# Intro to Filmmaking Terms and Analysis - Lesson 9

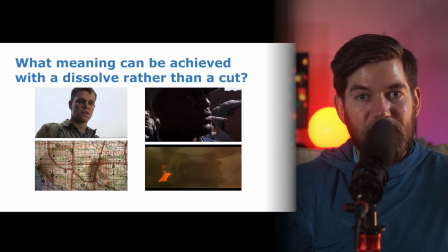What meaning can be created by using a dissolve instead of a cut? Look at these examples.
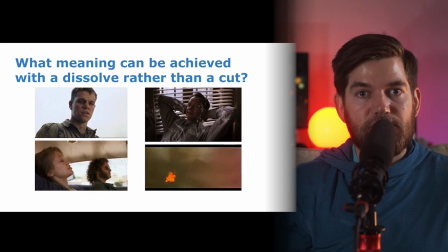In the top left example, a morph dissolve is used to transition from a young version to an old version of a character.
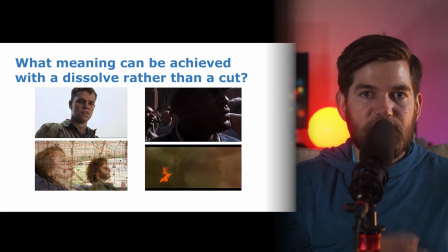In the top right example, a dissolve is used to transition from a character remembering to the thing they're remembering. In the bottom left example, a dissolve is used to transition from a map to the character's traveling.
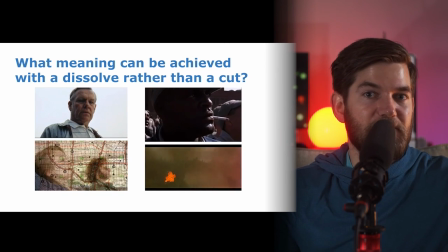So it could be a transition in time from their plans to their journey.
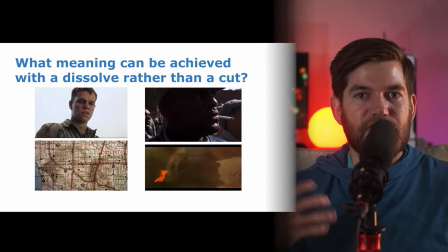In the bottom right example, dissolves are used to create a kind of hallucinatory feeling.
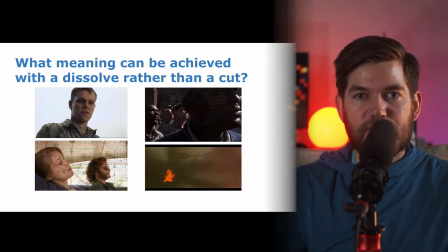This man is feeling strange, probably drunk, lying down, listening to the sounds of war, and we're seeing the sounds of war and hearing kind of hypnotic, psychedelic music.
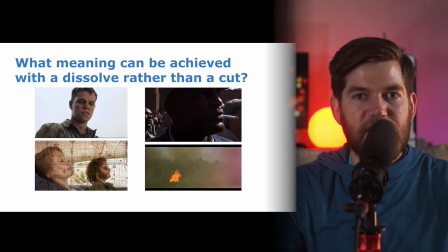So dissolves between shots can create a dreamlike, weird, psychedelic, strange sensation. to give the audience an understanding of his state of mind, that he's not mentally well.
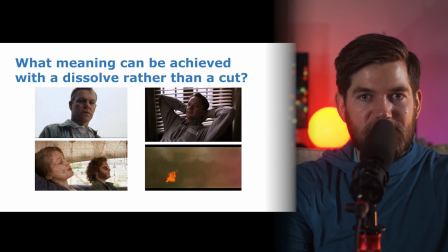That's it for different types of editing transitions and additional techniques. That's the final lesson on editing. I'll see you next lesson to start talking about sound design. Thanks for watching.